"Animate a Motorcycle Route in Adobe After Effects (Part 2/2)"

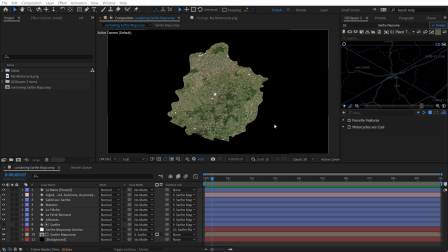Okay, so in today's video, I'm going to try to finish up this motorcycle map that I started working on last month. So this is part two of the tutorial. If you want to check out the first part where I map out all these little villages and the cities in this particular department where I live in France, I'll link to that down in the video description.
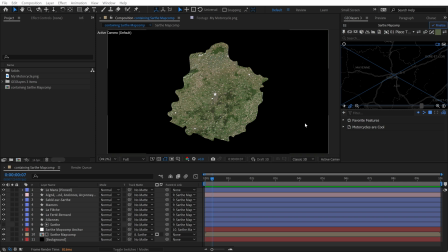And once again, I'm using Adobe After Effects with a premium extension called GeoLayers 3 to put this together. If you want to learn more about GeoLayers 3, check out all those other links down in the video description. So for on the background here.
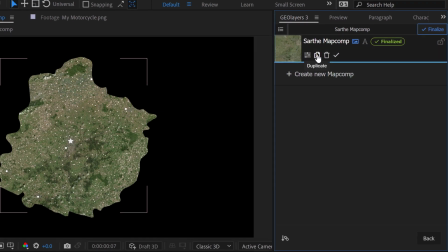So I'm going to go up to our map comps and I'm going to go ahead and duplicate this map comp. And I only want to duplicate the map comp.
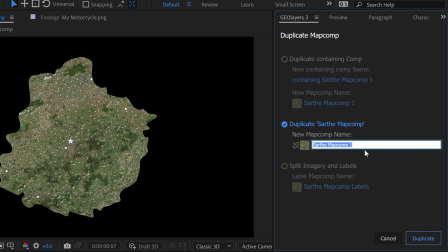I don't want to duplicate the containing comp. And I'm going to rename it Sarth Background. And I'm going to go ahead and click link view because I want this to automatically attach and do any or follow the movements of our foreground map here.
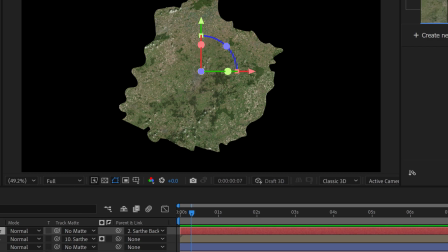You can see the new map comp right here and it is indeed linked to the main map comp. However, it has placed this as well as the anchor layer on top of all the other layers.
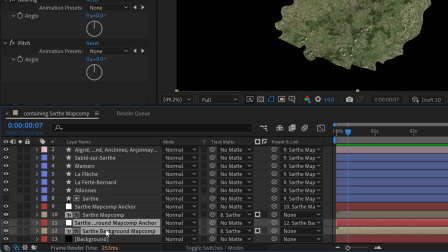So I just need to grab both of these and I'm going to bring them down underneath this map comp. Actually, I'm going to undo that because before we do that, take a look at this.
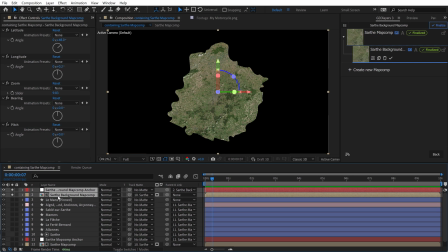If I solo this, you can see that it is in fact using the same alpha matte that was applied to our main map comp. So to have this as the background, I can simply invert this alpha matte right here by clicking this and that's going to give us just the background.
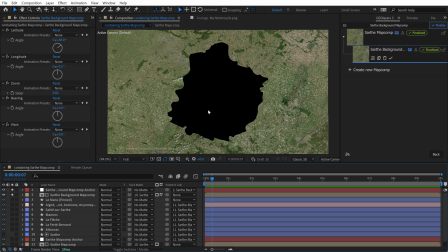Now, this might not be what you want. Let's say, for example, you want to actually blend in the map on top with the background, then you would want to just remove this.
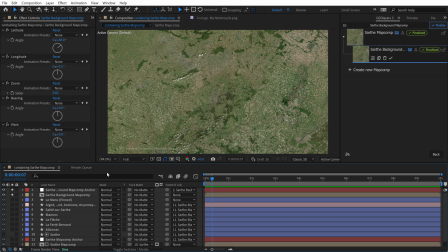So I'm going to go ahead and turn this mat off. So it really depends on the particular workflow you're going for. So now I'm going to grab this and I'm going to bring this underneath the main map comp and let's turn off the solo keys here to see it. So now you can see we can't really tell the difference between the background and our main map comp.
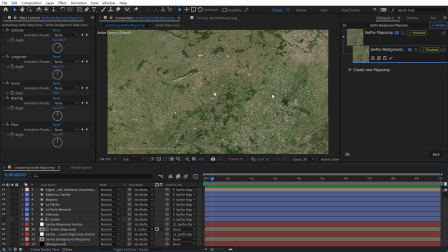So I need to start to add some effects and really try to pull this out. So first I could just grab the background, hit T for opacity, and simply bring this down to 50, and then right away that's going to make the department stand out.
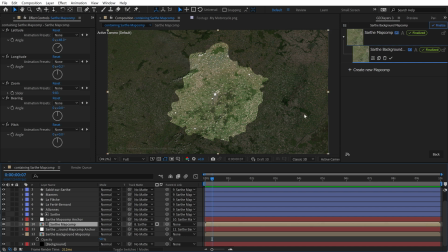Now I'm going to go to the main map comp here, and I'm going to add a drop shadow effect. I could add it to this map comp, however I'm going to create a shadow layer that I can basically have separate from everything else.
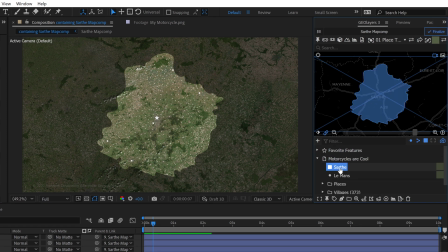So to do that I just need to go grab the SARTH shape here and I can draw this out or actually I can just grab this one
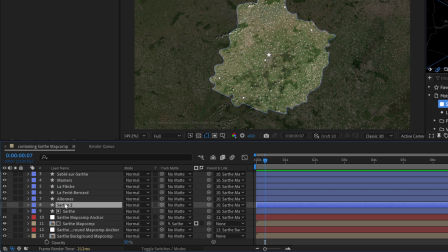here that we're using as the mat and I'm going to go ahead and duplicate it and I'm going to drag this underneath our main map comp
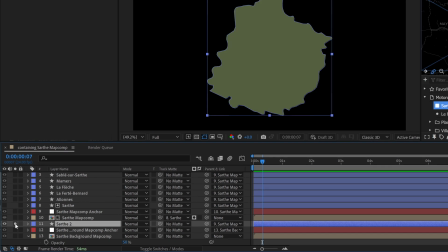but above the background. So if I turn this on and I solo it you can see now we have the shape right here.
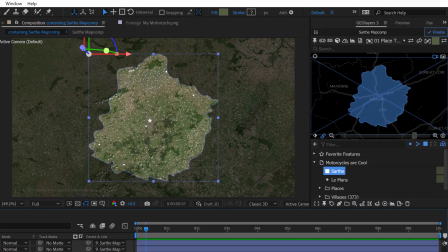I'm going to call this SARTH shadow. And now what I want to do with this is I want to go up to the effects and presets panel.
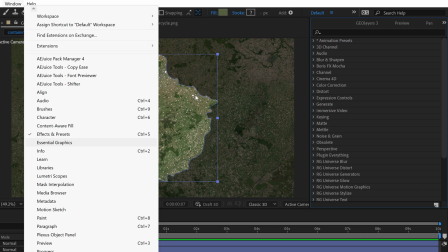If you can't see it, go to window, select effects and presets. And I'm going to search for drop shadow.
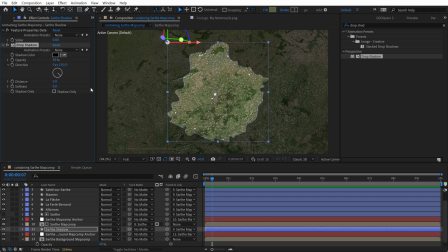Now grab drop shadow, place it on start shadow. And what I want to do is I want to have this as a shadow only layer.
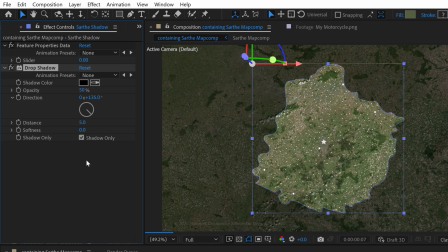So right down at the bottom you can hit shadow only.
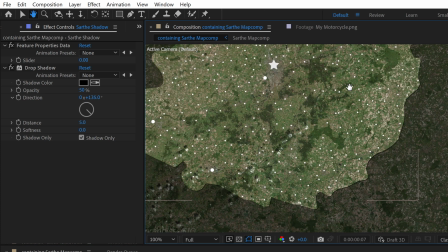I'm going to zoom in here on the comp so that we can see what we've got going on here now I'm going to start to kick up the distance so that this pulls out maybe we'll do something like 50 and then start to bump up the softness maybe something like 75 you know
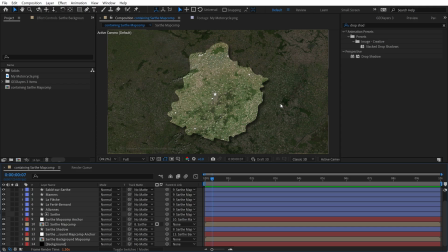play with the parameters until you get something that you like all right that's looking good it's definitely standing out more now I'm going to add a Gaussian blur to the background here just want to blur it out a little bit so I'll search for Gaussian blur and I'm going to grab it and drop it directly onto the background. And we'll set this to something like 15.
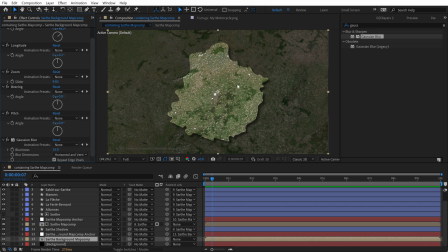Don't want it to be too strong. That's helping draw more attention to our foreground map. However, it's still looking quite uniform. So I'm going to actually drop a gradient layer between the two map comps here. So I'm going to go grab the rectangle tool.
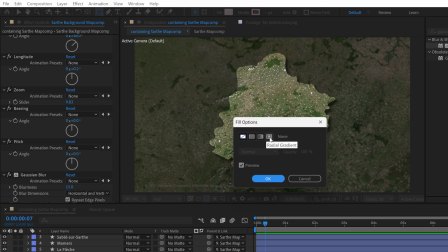I'm going to click on fill. And I'm going to select radial gradient here. Click OK.
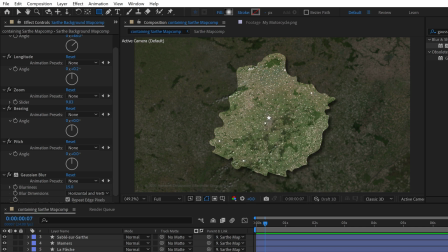Make sure you don't have any other layers selected so that it's to draw its own individual shape layer.